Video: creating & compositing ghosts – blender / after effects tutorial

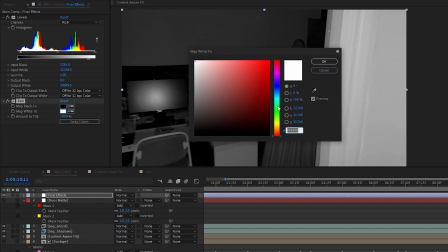Next, I wanted to give it a sort of Paranormal Activity-esque night vision look to it, so I added the tint effect and remapped the white to a very pale green.
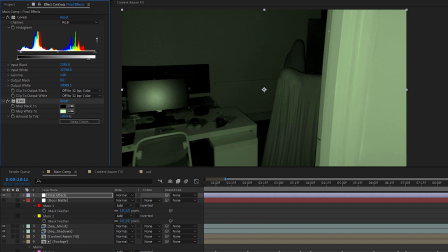Then I followed the age-old rule of visual effects, which is to dial it into what you think looks right, then decrease it by 50%. Lastly, to help the render and footage mesh together a little bit more, I added another grain over top of the whole thing. I set the intensity and size both to 0.5, and just like the match grain from earlier, I went into the application dropdown and lowered the grain in the highlights to 0.1.
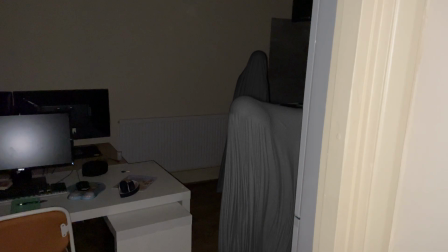I also changed the blending mode to screen. So with this adjustment layer, we've darkened our shot a little bit, stylized it to feel more like night vision,
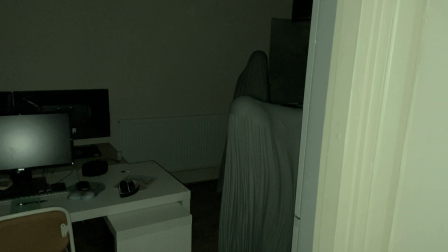and then added a tiny bit of grain on top to help incorporate the render and the footage just a bit more. And that's about it.
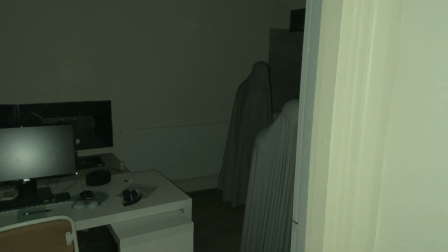That's the overview of how I created and composited this creepy ghost scene.
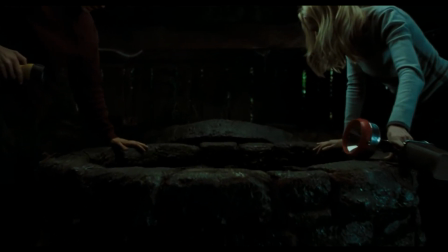If you're still in the mood for creepy Halloween stuff, I suggest checking out my previous video, which is a video essay tailored for editors and filmmakers called How Horror Films Create Suspense.
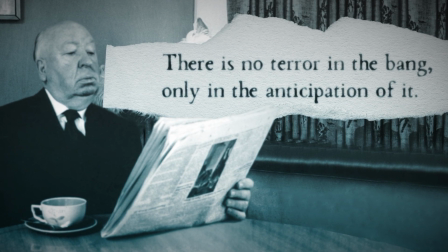It took ages to make, and YouTube didn't push that video out to all of you, so I'd love it if you gave it a watch and also left a comment or like if you enjoyed it to teach the algorithm who's boss.
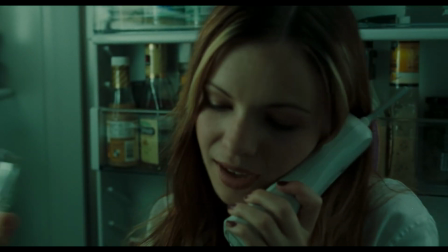I've also taken the liberty of editing out any jump scares in the video, so you don't have to worry about that while watching. But before you go ahead and watch that, let me take this opportunity to thank this video's sponsor, Skillshare.
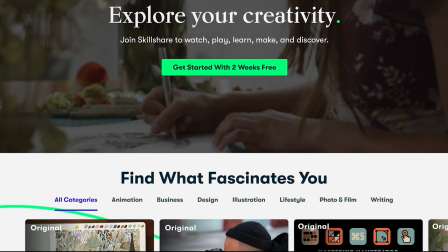If you didn't know, Skillshare is an online learning community with thousands of classes for creators.
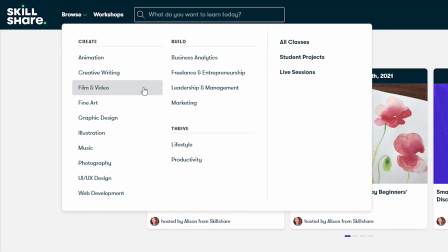They've got a ton of topics you can explore, but the ones that I was personally drawn to were film and video, obviously, productivity, and creative writing.
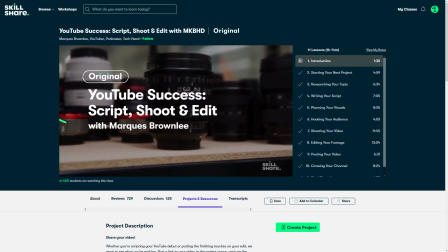A class that I watched recently that I think you might enjoy is Marquez's course called YouTube Success: Script, Shoot, and Edit with MKBHD.
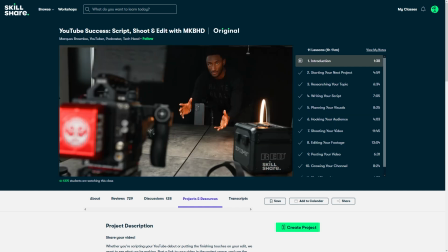He goes over planning videos, how they shoot their iconic footage, the editing workflow, and more, so definitely give it a watch if you decide to give Skillshare a go.
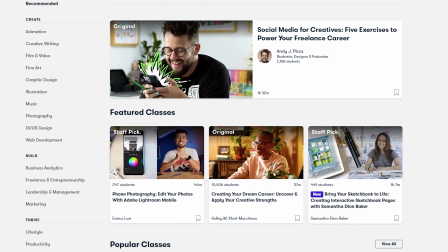Skillshare is curated specifically for learning, so you don't have to worry about ads,
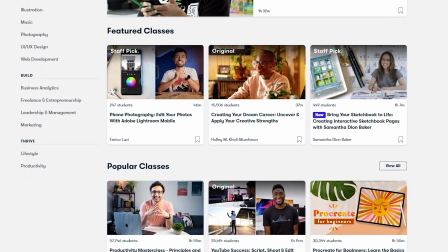and they're constantly launching new premium classes for members so you can stay focused and follow where your creativity takes you.
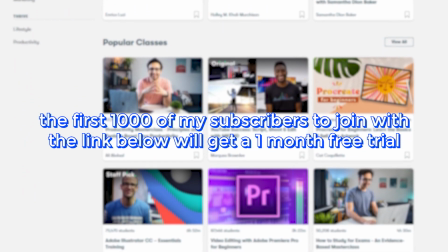If you're interested in joining, the first 1,000 of my subscribers to click the link in the description will get a 1-month free trial of Skillshare so you can start exploring your creativity today.
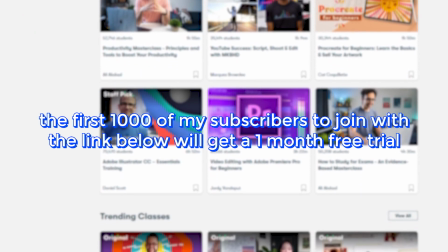Thanks, Skillshare.